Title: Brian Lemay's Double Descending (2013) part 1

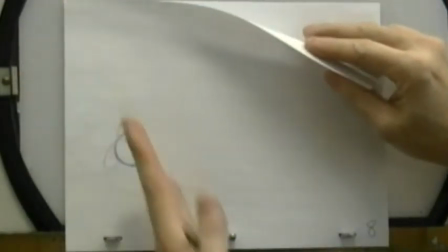but just squish it down so it's being impacted so the the force of the action is coming down this way but then it's being driven back this way
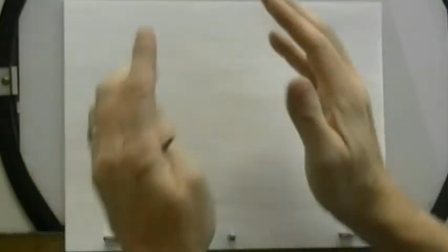and so the top ball just stays on top right so it balances together with it so it depends on how you want to approach it
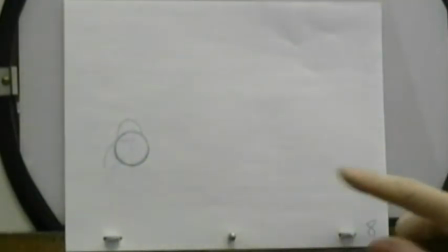with your character now i know for a fact that But I do have a tail on my character, so if we just back up here and I just talk a little bit about the tail.
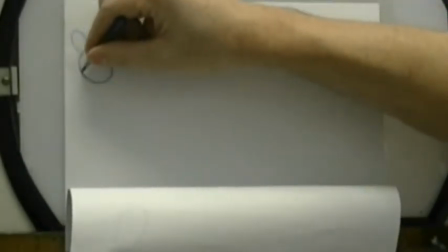If this is the character's torso down here, like his hips, then I'm going to want to have that tail trailing in behind like this.
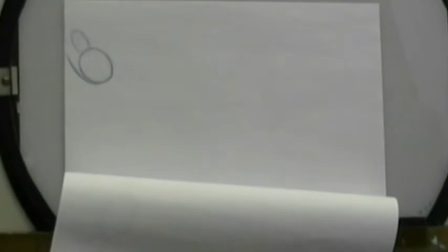So this is exactly the same thing that we did on the double ball bounce. If I just limit it to a single line, that's what it would look like coming out like that.
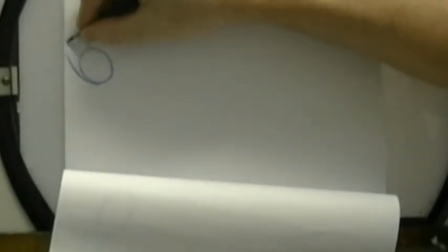The thickness of the tail would extend out here and go off screen just a little bit, depending on the length of it.
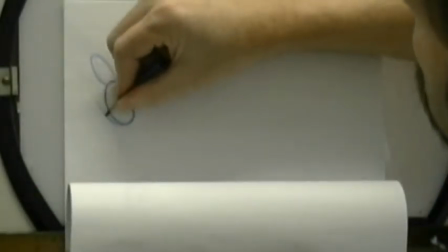this one here would pull from here and I might get a little bit more of a stretch to it
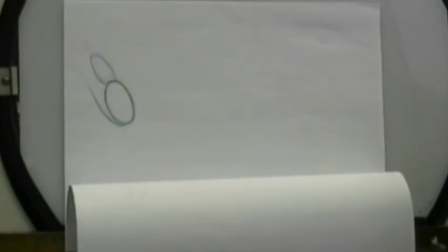I'm just going to limit this to a single line just so you can equate it back to what we did in the first class and then I'll just go back and touch it up
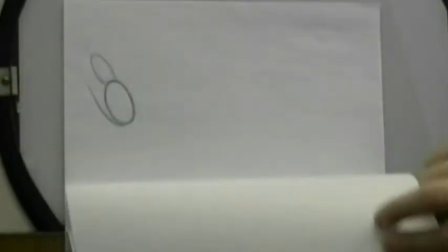just to show you on the key drawings what the volume would look like so in this next one here this
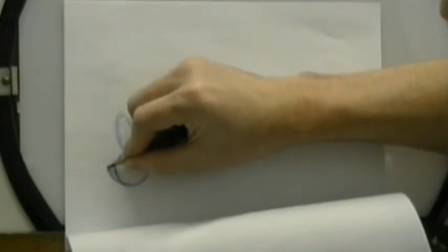is the first contact point so I might want to pull this out just a little bit just to show a little bit of an impact there
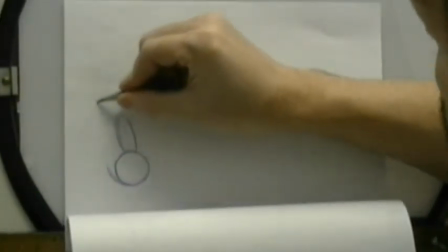on that part, but not a lot, and I'm following through with the path of action on the tail is coming through like this,
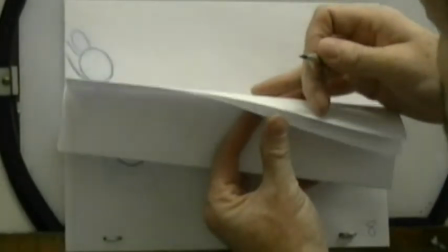so I'm just tracing back the two previous drawings where the lines are right through here.
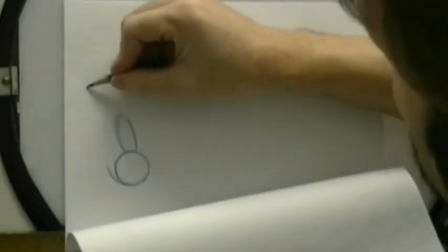You can see my arc is coming down this way, so I've got to follow that same path of action.
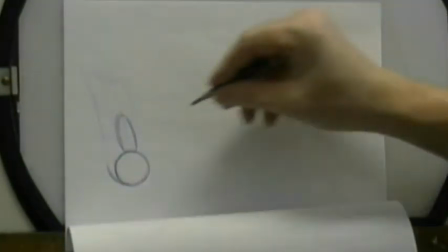I can't deviate off of that, and you remember from last week's class when I sat down with you to review your pencil test,
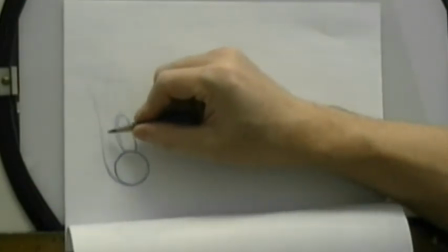a lot of people had taken that tip, even though we remember I said specifically, do not curl the tip outside the path of action, yet people still did it.
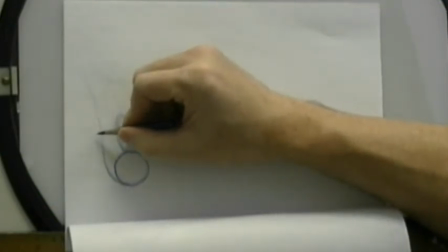Remember I said, don't do it. I said it several times, and yet people still did it. So either you weren't listening to what I was saying while I was talking about it, or your mind just completely beamed out.
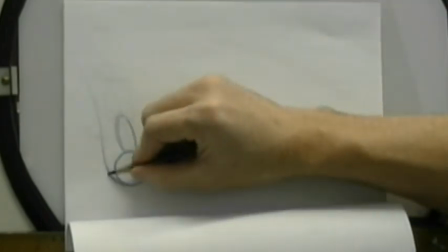It's a principle that you have to follow. If you create a path of action, and something is trailing, it must follow that path of action religiously.
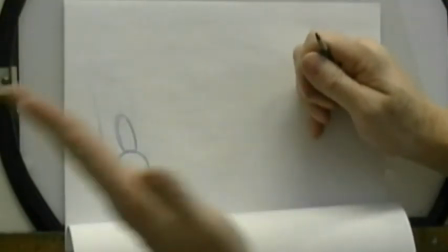You can't deviate out from it otherwise it's going to create a wobble so the only reason you would do it is if you did
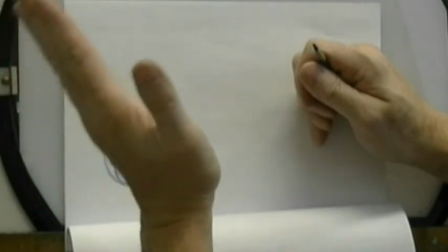it consistently where as it came down it wobbled at one side then it wobbled in on the next one and then wobble back out again so it did create
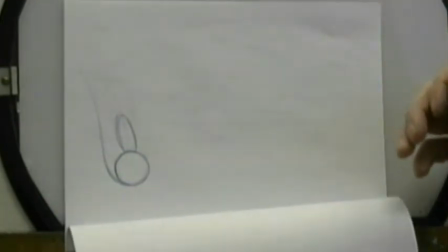an actual wobbling effect and you were doing it on purpose but if it's just one drawing where it goes out it means you
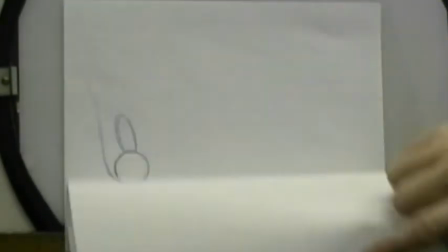just goofed up and you weren't thinking about what you were doing so now in this next one we have the full impact on the lower torso so this is where
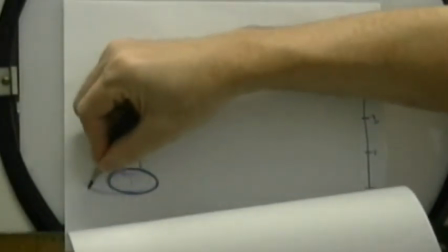we can start to flatten the tail out here where this part actually hits the ground but then it's got to curl
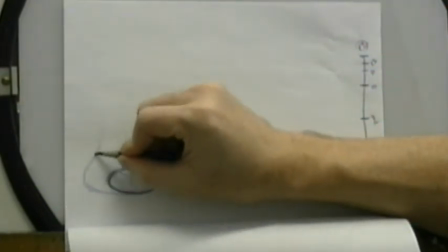back and up and in like this all
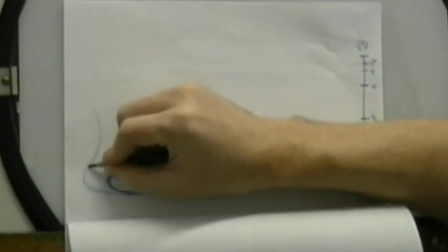right so see how the tip is following this line of action that's running through here from the previous drawing now
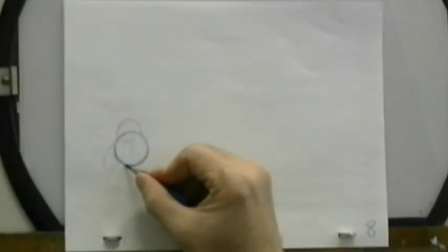as it goes back up here's where i can now take the tail and flip it down and curl into
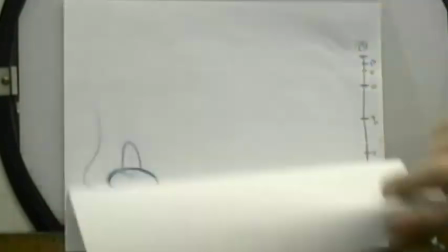the contact point onto the ground so i have to go back into this line here where it's touched,
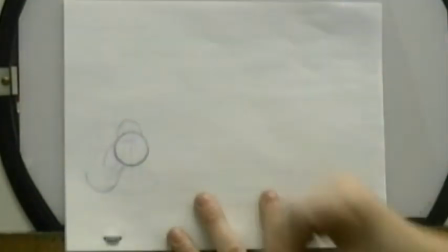and drag it up and out. Now just another little point here, when we're doing this type of a drawing,
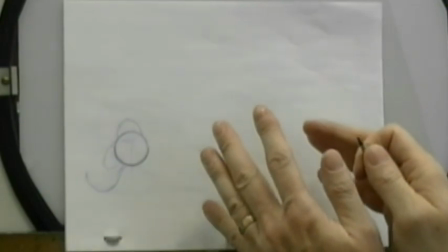remember back when we started into our in-betweens assignments, we had the one in-between assignment that had the circles on it,
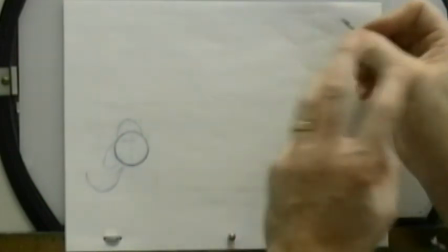and I had the cross contours on it to describe the direction that that object was rotating in.
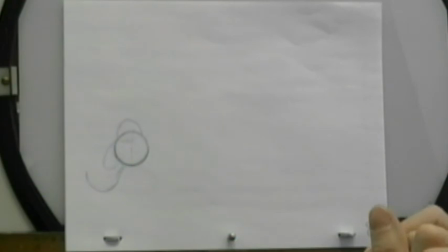Now that we're starting to get into a character here, we have to start thinking in terms of three-dimensional drawing as well,
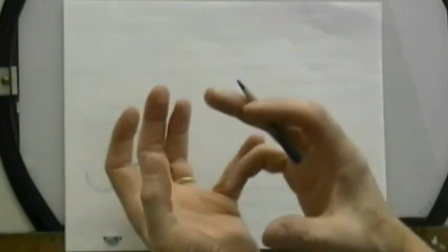and what is the orientation of this character's body to us, the viewer, or the camera.
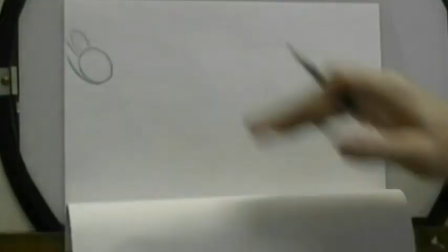And so if we think in terms of the fact that this character is coming in here like this,
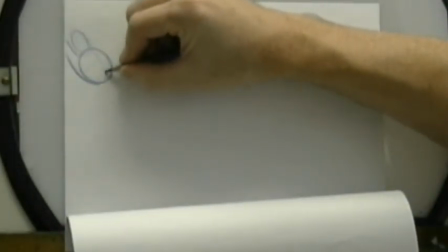we might want to have the character in a three-quarter front view so that he doesn't look like we're looking at him straight on the side. So this might be the center line coming down through the middle of his body.
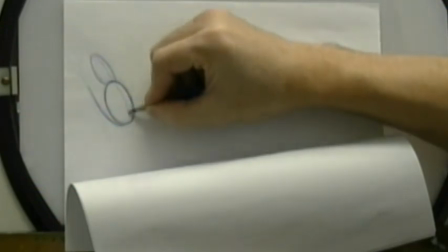So down through his chest here, down through his pelvis, into his crotch area there.
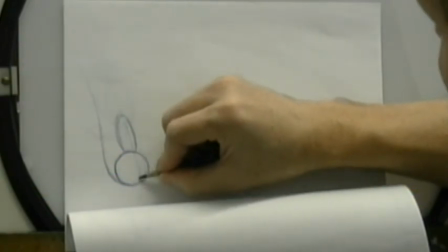Chest, down into the crotch.